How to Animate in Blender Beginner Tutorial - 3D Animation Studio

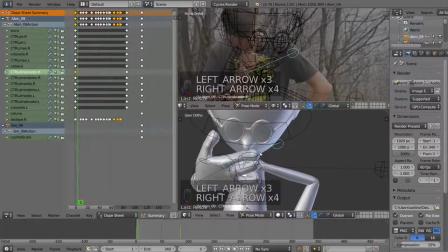And then I'll do the animating down here. And so he's kind of going, You know what? Actually, he's not really scratching. I should have been scratching my upper lip. That would have been good, but I'm not. So instead, I'll just make it animated in here, and I'll kind of animate his scratching to his toe.
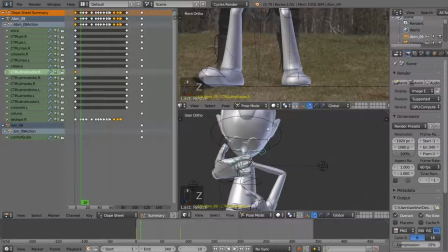So I'm going to just pull this down here so I can see what his toe's doing. And when his toe's up, his finger will kind of be scratched in a little bit. Something like that. And maybe a little bit of hand movement as well.
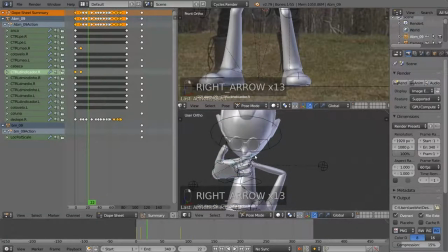And then when his toe comes down, boom, he'll be kind of scratching out. So just kind of going in rhythm with his toe tapping. Toes up, he's scratching in. Toes down, his fingers out.
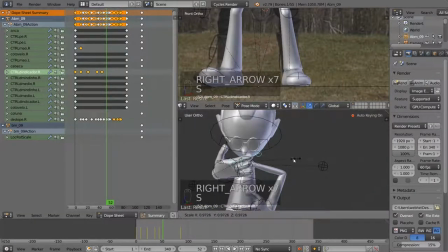So you guys kind of get the idea. We're just going to finish this out real quick. Scrubbing through our timeline, just using my arrow keys to move nice and fast. And up, fingers in. And down, fingers out.
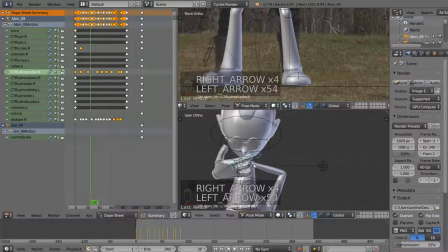And this is where he gets his idea. So now you can see we have a little bit of finger movement going on, and maybe just a little bit of head movement along this time.
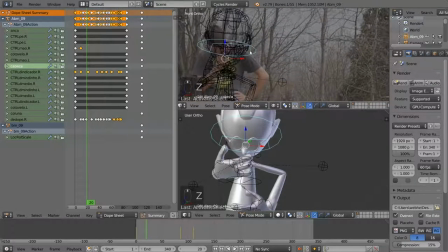So these are very subtle movements, nothing too major,
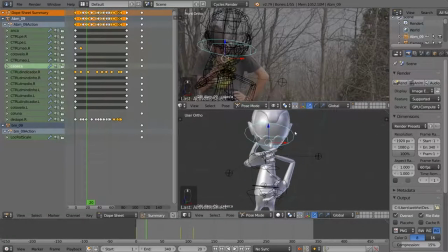but maybe he's kind of bobbing his head just a little bit as he's thinking here. So I'm going to actually move keyframe one a little bit more rotated like that. So now he's just kind of, wobbing his head back and forth. These can be a little bit more up to your imagination, as my character's not moving too much here.
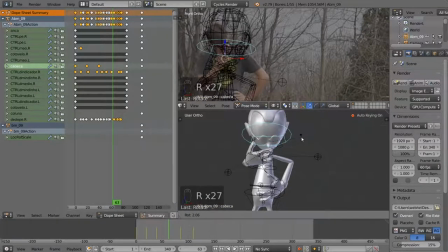So I'm just going to do a little bit of back and forth rotating here, like so. And then if I play that back, you can see we have a little bit of, thinking, and then he's got his idea. Not too bad. You can make a little bit of waist movement as well to kind of fill out your keyframe even better.
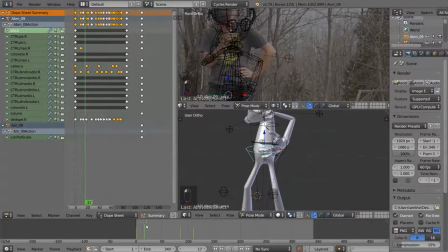If you look at me, I'm kind of going up and down a little bit in my breathing almost. So your waist can kind of control your breathing. Like maybe here, he should be up just a little bit and then down just a little bit. These are very subtle keyframes, so too much goes a long way.
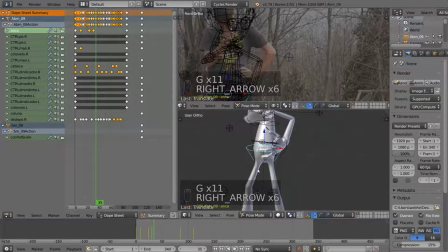So I'm just doing very subtle, and then down a bit, and then up a little bit, down a little bit, and so forth.
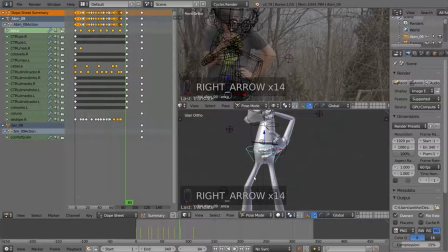And that looks pretty good. And then right before he jumps, he might want to go down a little bit. So he's kind of preparing for that hop. And if we play this back, it should look like he's thinking. And then, boom, his idea. So it's looking pretty nice. We got some nice sort of keyframe movement going on here. You could give a little bit of movement to his other hand here if you want to not look so stagnant.
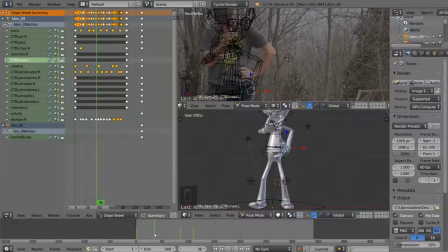Maybe just at least following the hip animation here a little bit. So this might be going up and down with the hip. So you could do that if you wanted. But I'm going to move on to the next sort of fine-tuning here so we can keep this not looking too repetitive, if you get the idea.
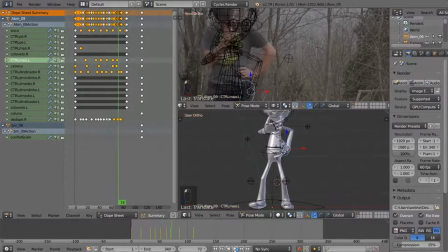Alright, so there's just a little bit of hand movement, so you can see how you do that. So the next thing is going to be kind of fine-tuning a jump here. So as you can see, with the two blocking poses, he doesn't really jump in here. And I think a jump would be really good, because he's kind of jumping to his thought.
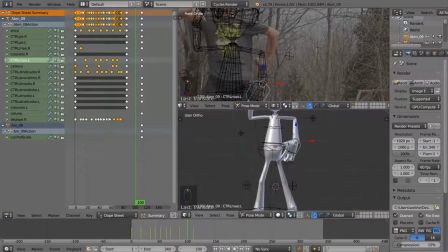So right at the peak of his jump here, I'm going to take his waist, and we're going to pull him up in the sky. And I think we'll grab his hands as well. His hands should probably follow along with this. So right at the peak of his enthusiasm, he's jumping up in the air here.
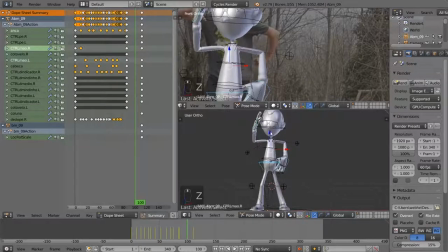We can take Z out of here now, so that's solid. So I'm going to pull him up in the sky a bit, maybe a little bit over to the right. So you can see he kind of goes, boom, ba-da-bum, idea.
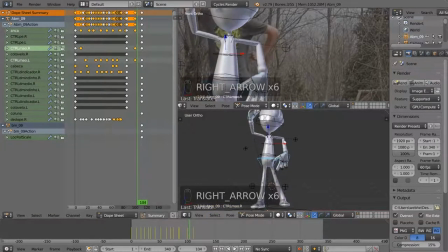Now this keyframe, if we wanted to maybe move it a little bit further, I feel like it's a little too soon. I would just go up to my dope sheet here, unselect everything, and then select all the keyframes underneath my cursor. We can pull him a little bit tighter. So if I play that through in real time, he goes ba-dum, like he's got an idea.